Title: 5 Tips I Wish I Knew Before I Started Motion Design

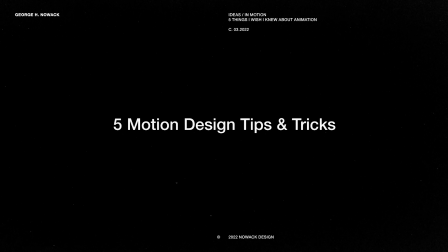Today we're talking about five things that I wish I knew before I started learning motion design and animation. We'll go over universal tips, principles, and resources for anyone that's looking to get into motion design or improve if they're learning currently.
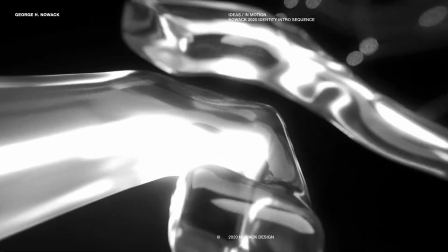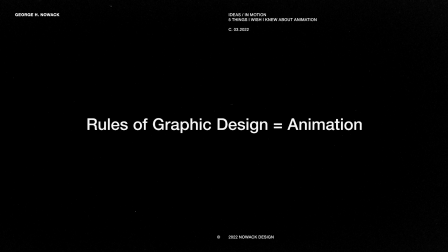Starting off with number one is that the rules of graphic design also apply to animation.
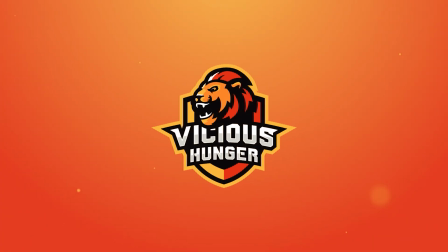So I started my career doing motion design first, learning graphic design at a university later, and in doing that I realized I'd basically done the entire learning process backwards.
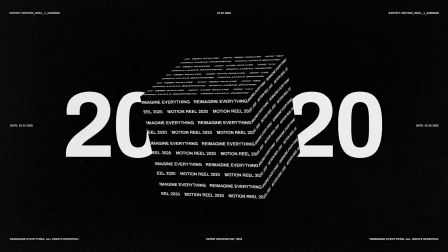I learned so many rules and principles of design at university, which I later applied to motion design and I immediately saw improvements in my work.
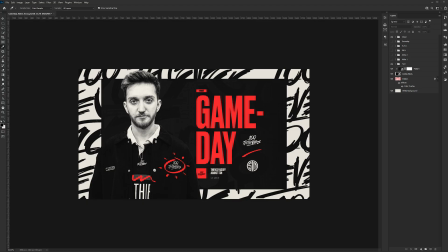The reason why this felt backwards is because graphic design often works with static imagery, whereas with animation, you're creating hundreds or even thousands of frames at a time.
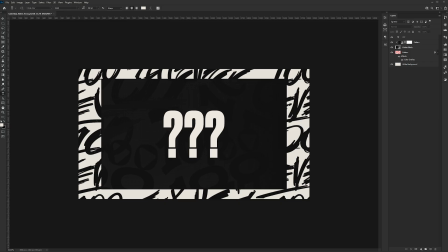The problem here is if you don't learn how to design one frame properly, it's going to be very difficult for you to automatically know how to make multiple frames work together.
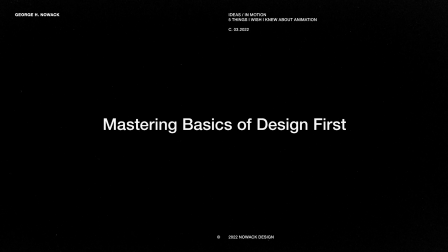This is something I say to anyone that asks me when they're looking for advice to learn and motion design. Master the basic principles of graphic design first, rhythm, contrast, hierarchy, and when you feel comfortable with those things, it will be much easier for you to transition into motion design. Number two is the importance of context in creating themes in your animation.
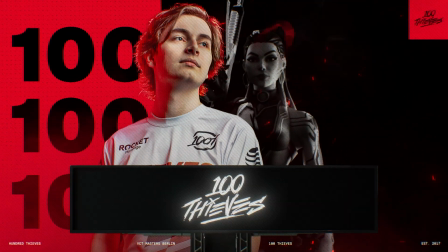The idea of building a visual theme in your animation helps create a consistent experience that immerses the viewer in what you're creating.
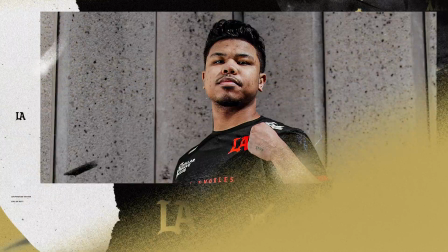For example, an animation that's themed around the idea of grittiness can use a lower frame rate, textures, choppier movement so that they feel more imperfect or handmade.
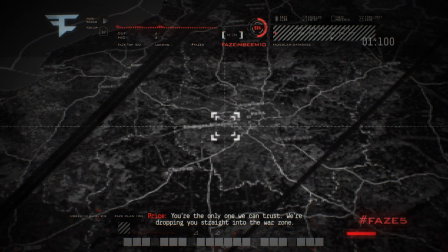Whereas an animation themed around tech can be smoother, calculated, almost as if it were generated purely by an AI or computer. This technically means that there's no wrong answer when it comes to how you style your animation and the effects you use, as long as it fits within the context of your theme.
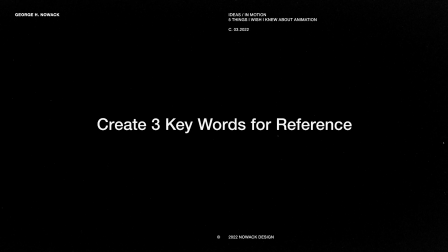A good practice is to come up with a few keywords that will define the style of your piece and call back to those words when you start adding effects or movement in your animation. Number three is learning to lead the viewer's eyes with your animation.
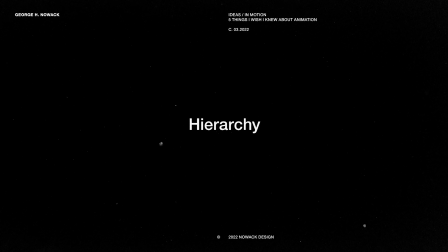One of the most difficult skills to master in graphic design is hierarchy, where you use sizing, placement, and color to direct your viewer's eyes throughout your composition.
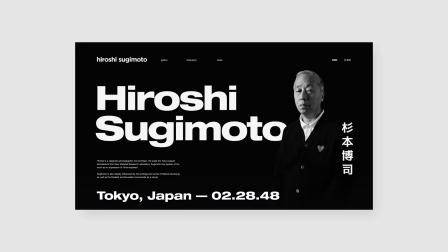The added benefit of motion design is that you can use movement to your advantage to literally force a viewer's eyes in a certain direction. Something you should constantly keep in mind while animating is how you plan to direct the viewer's attention.
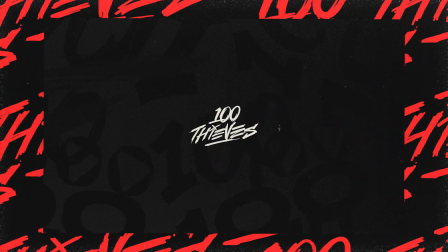In this simple example, I start by focusing the animation towards the center and redirect the movement to the left where the figure is standing.
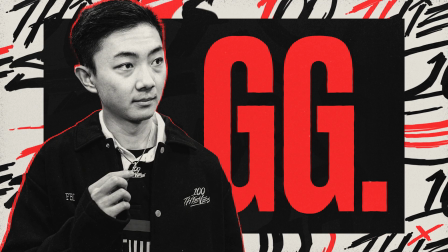This way, by the time the second screen appears, the viewer already knows where they should be looking. This allows them to digest information one piece at a time, rather than experiencing everything at once and potentially becoming overwhelmed. Tip number four, and one of my personal favorites, is that not everything needs to move. This was one of my first mistakes when I started making match graphics, was that I felt the need to animate every single layer without thinking about how it affects the design.
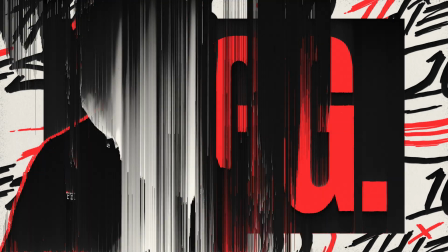When you make something move, it causes the viewer to focus on that object. For example, if you have a small piece of information that's at the bottom of your hierarchy or the least important,
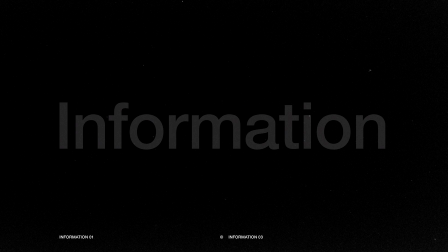as soon as you animate it, it suddenly becomes the most important piece of information at that moment. Before animating, you need to establish which pieces the viewer needs to focus on and work your way down from there. That way, you avoid animating objects that can potentially distract the viewer and disrupt your hierarchy.
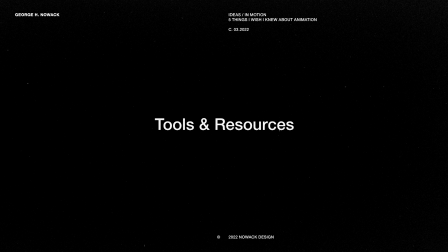The last tip I wanted to share with you all are some resources that I've found helpful throughout my career.
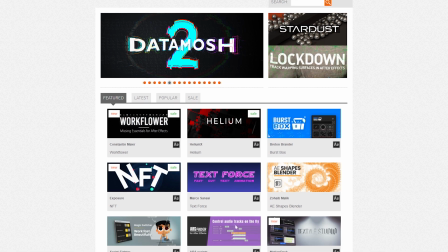Aescripts.com is basically a shopping mall for finding cheap plugins to After Effects that can either be very convenient or solve very specific tasks. For education, two great resources to learn from are School of Motion and Motion Design School,
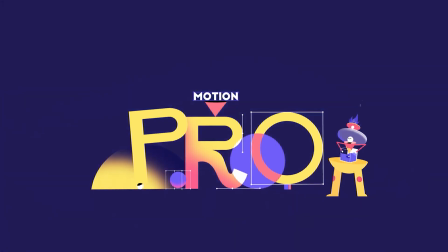both of which have paid courses, but also offer free design tutorials on their YouTube channels. FX Console is a free plugin created by Video Copilot that was specifically designed to save you time and speed up your workflow.
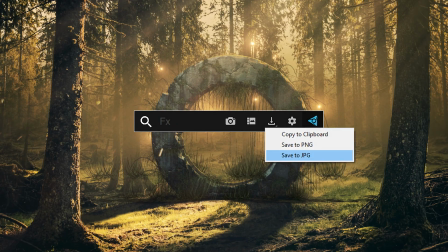It offers a ton of features, including exporting screenshots with a single click and fast searching effects. it doesn't cost any money so there's really no downside to having it installed let me know if you have some ideas for future videos in the comments thank you for watching and subscribe for more design tips